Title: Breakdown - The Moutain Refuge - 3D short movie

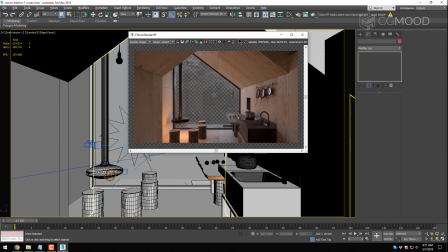As for the background, and yeah, the glass is not clear because
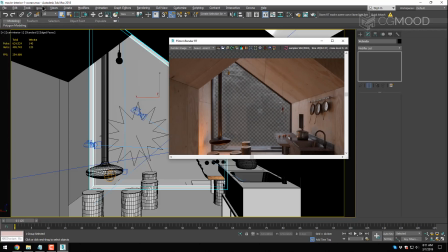we want like sort of dirt effect here, and it's very simple material, which is
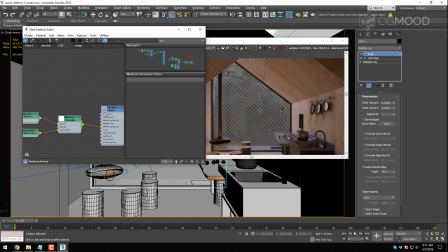a simple glass
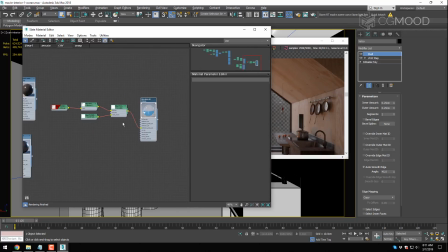with actually it's not fake glass,
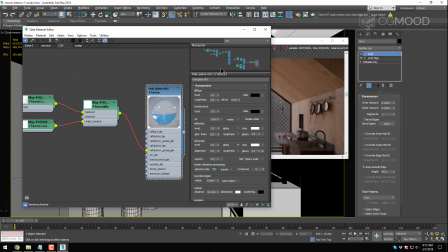it's a real glass. Forgot to rename that because you see I have a shell applied to this plane,
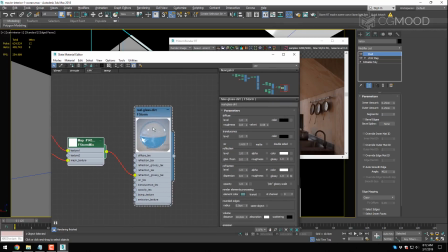and I have put just a map in the refraction glossy slot,
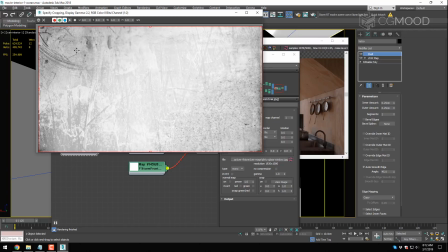a simple dirt map.
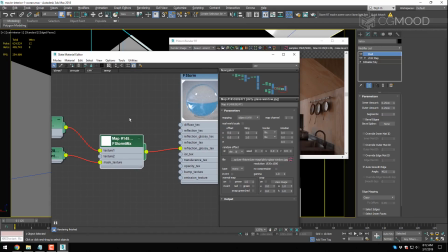In order to avoid getting a double effect, I've been using
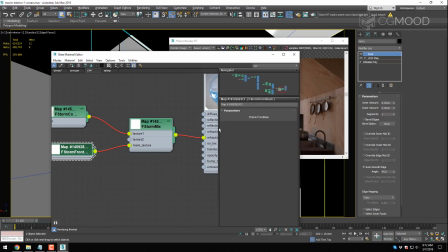an F-Storm front-back node
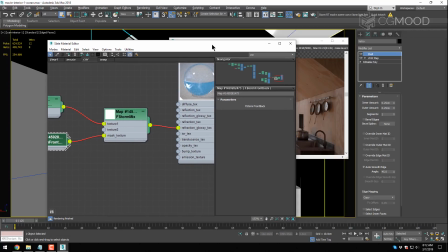to make it visible on one side only of the glass mesh.
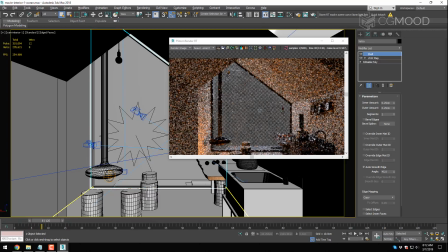So the camera movement is straight and linear as well here.
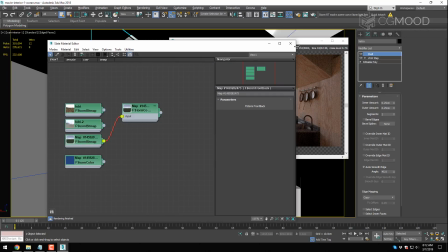And light is still the same HDRI. The environment power, I think, is the same.
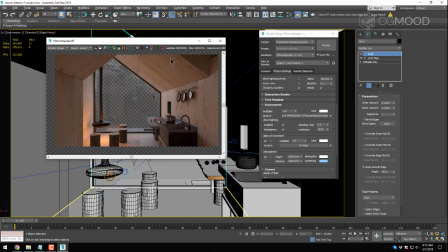Yeah, a little less because I want my image to be darker in the foreground here, and that's also the reason why I didn't put too much light going in.
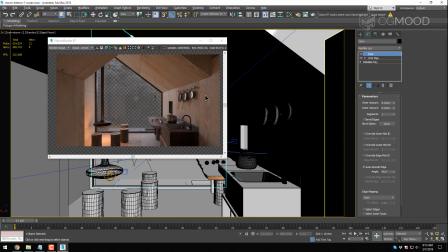And as you can see, the main material of this project is plywood,
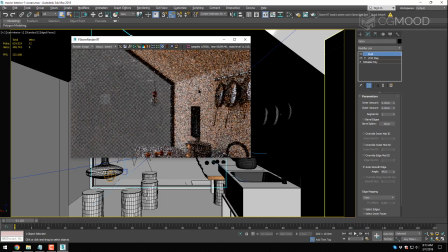which has some slight reflections. Overall it's a matte material, but with very slight reflections, which make it look pretty nice, I think.
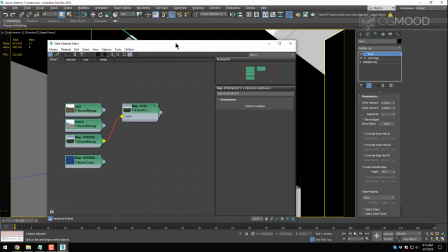And if I recall, it's from the textures from this park, maybe.
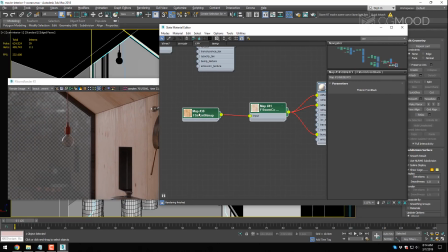It's just a texture I made.
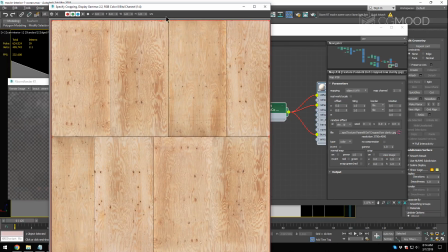I made in Photoshop with these single um, plywood panels.
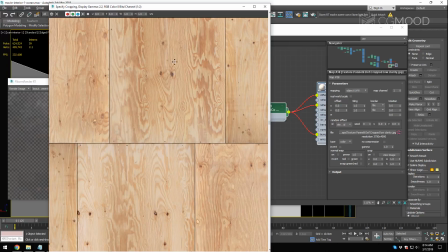So I joined them in Photoshop,
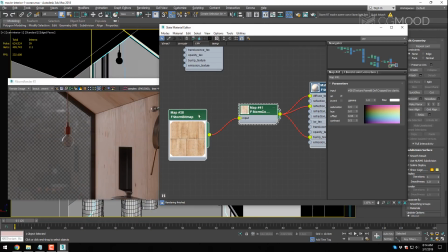and the very same texture goes into the diffuse,
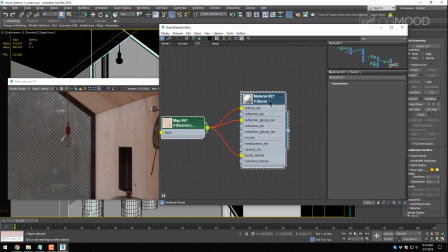reflection, and bump slot, and the reflection value is very small, 60.
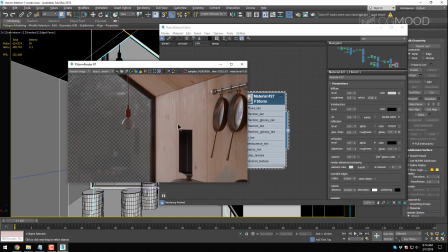So this gets me this nice smooth effect you see here.
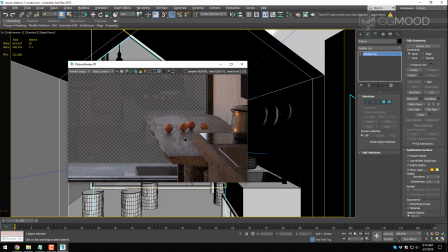The table here is the same texture, darkened, etc.
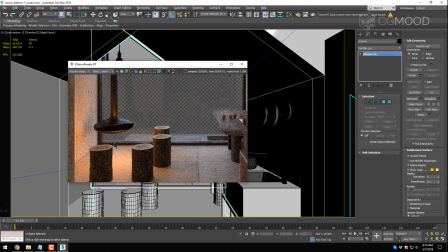You can find some assets on the CGMood website here.
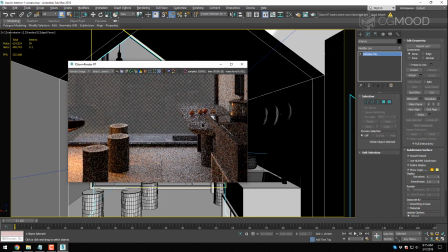For example, this bar stools and this stove, and then I think nothing else for now.
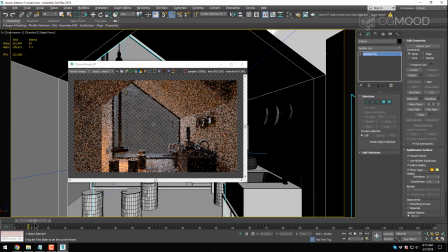Oh yeah, there is another thing that I didn't talk about, but actually is quite important, and it's this light of the stove here
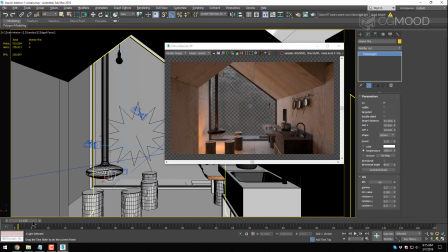changes intensity in time in a sort of noise behavior. As you can see, the power is
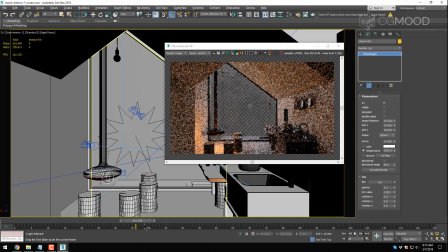going up and down, so it simulates
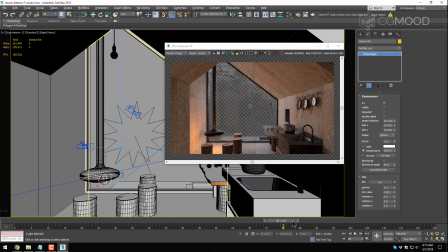the behavior of the fire, the firelight,
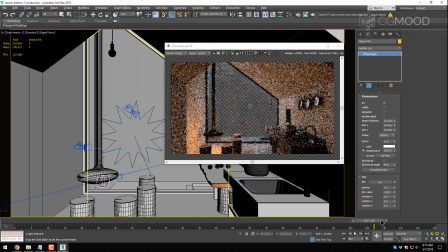and we see that later how to do it with noise controllers and limiters during animation.